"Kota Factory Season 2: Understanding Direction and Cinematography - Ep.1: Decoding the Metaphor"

Hello everyone and welcome to our movie and series analysis videos wherein we will be diving deep into the core film aspects and understand why do we like a particular film so much.
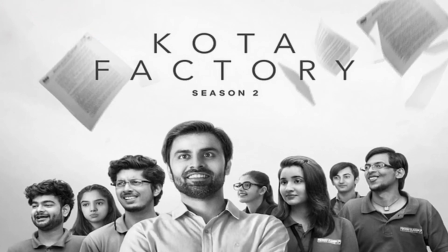Today we will be analyzing the season 2 of Kota Factory. The two most appealing factors to me here are its direction and cinematography. So let's get started. Point number 1, the representation of the factory. An important aspect of a film is how well is it able to convey what it wants to convey through representation. It could be through frames, dialogues, characters, set or any other thing.
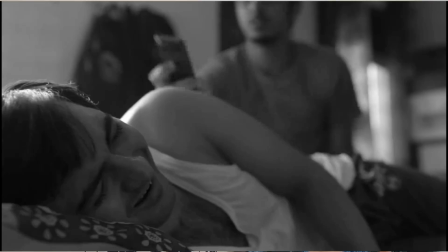This season is all about the problems that students in Kota face, be it on an academic front or personal stuff.
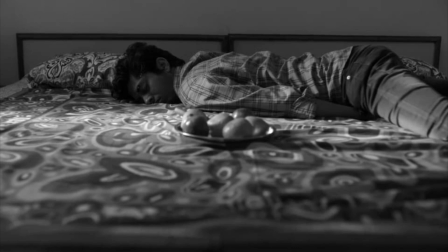The message to convey here I think is being in Kota has side effects,
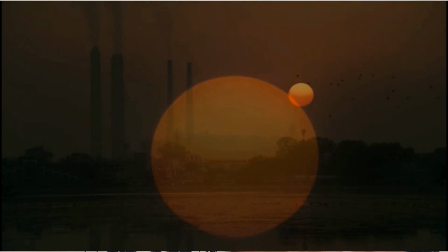just like smoke coming out of a factory, shown in the opening and closing shots of the season. The series further manages to evidently represent students studying like machines and the classes as businesses in the factory. Look at how the students follow a synchronized typecast patterns like that of machines in a factory.
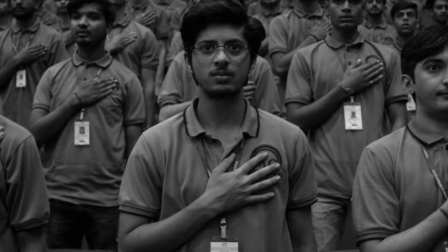For example, while taking the pledge or while turning the pages in the class.
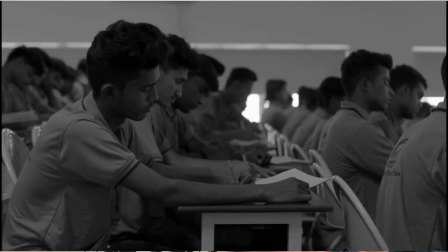A brilliant cinematography aspect that we observed here is that most of the shots in Maheshwari classes are straight line movements,
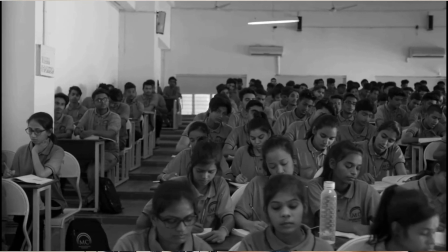as if they are bound to the way product move when they are manufactured. Whereas that is not the case in Jitu's class. The camera movements are more free over there. All the aspects that relate the classes to factories are broken down when it comes to Jitu's class, be it synchronized movements, dress code, camera movements, or even character movements. His class is by no means a factory. These aspects are very subtle and appeal to the subconscious mind of the audience. Point number 2, show, don't tell. It is often taught in filmmaking courses that film is a visual medium, meaning even if you don't really hear a movie, you should be able to understand it. And one phrase that goes along and is commonplace is show, don't tell. Visual representations are far better and many times more likely to be remembered than dialogues stating what has happened. The director's role is most crucial in this.
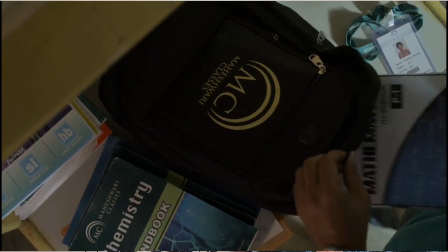Starting off with very small things, like Vaibhav's shift from Prodigy to Maheshwari classes is depicted by the books that he places in the bag. To establish that Maheshwari is approaching Jitu, we just see a small reflection of Amor's classes on his car's window.
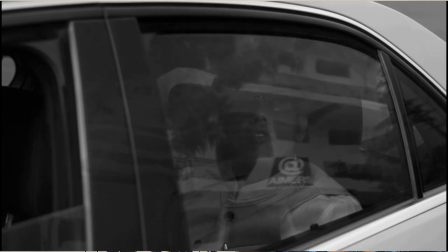What we see even more is that the descriptions of thoughts, characters, and feelings are not told but evidently shown.
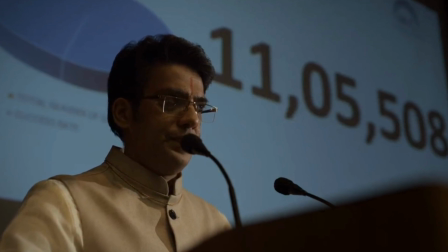For example, Maheshwari's character is very intimidating to the students.
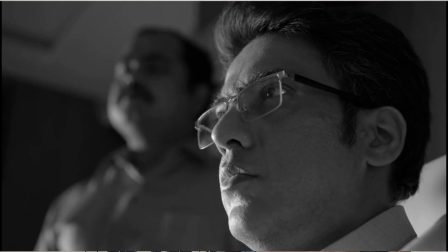This is shown through a low angle shot on Maheshwari.
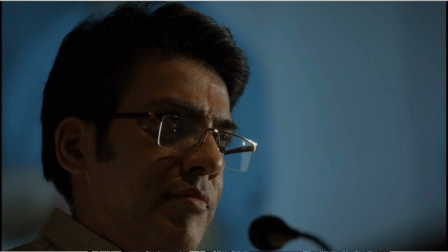What a low angle shot does is that it makes the character look larger than it actually is and makes it look authoritative,
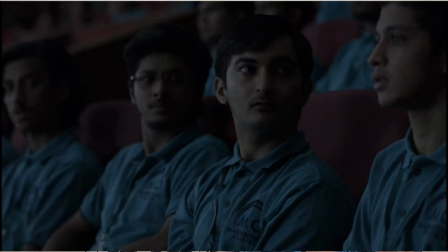dominating, and at times even scary. Vaibhav's fears are depicted through a single reaction shot when a boy does a calculation so fast as to make Vaibhav think that he lacks a lot.
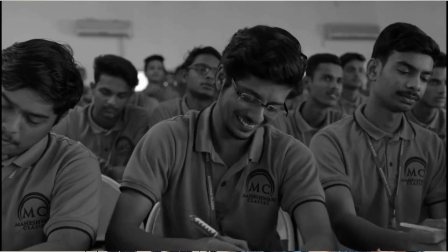The fact that Vaibhav can somewhat cope up with chemistry and maths but none at all with physics is brilliantly shown through the montage and again very few dialogues like. As you can clearly see. Another small instance is when the prodigy class owner purchases a topper.
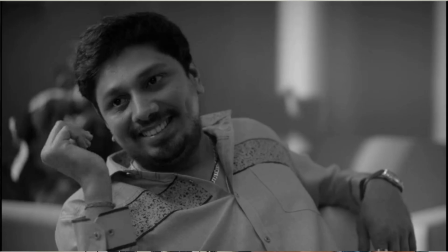It is quite evident that he doesn't really want to do it, but else he will fall out of the competition.
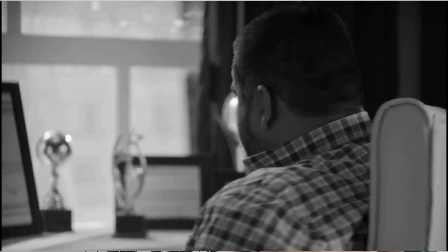So he turns his back before agreeing to it. Doesn't really want to show his face because he is somewhat ashamed of it. All these points help the audience register what is intended in a better fashion.
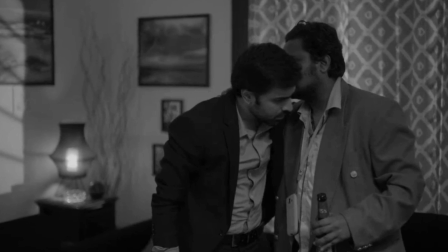A bonus here is that sometimes don't even show creates a better impact than showing what has happened.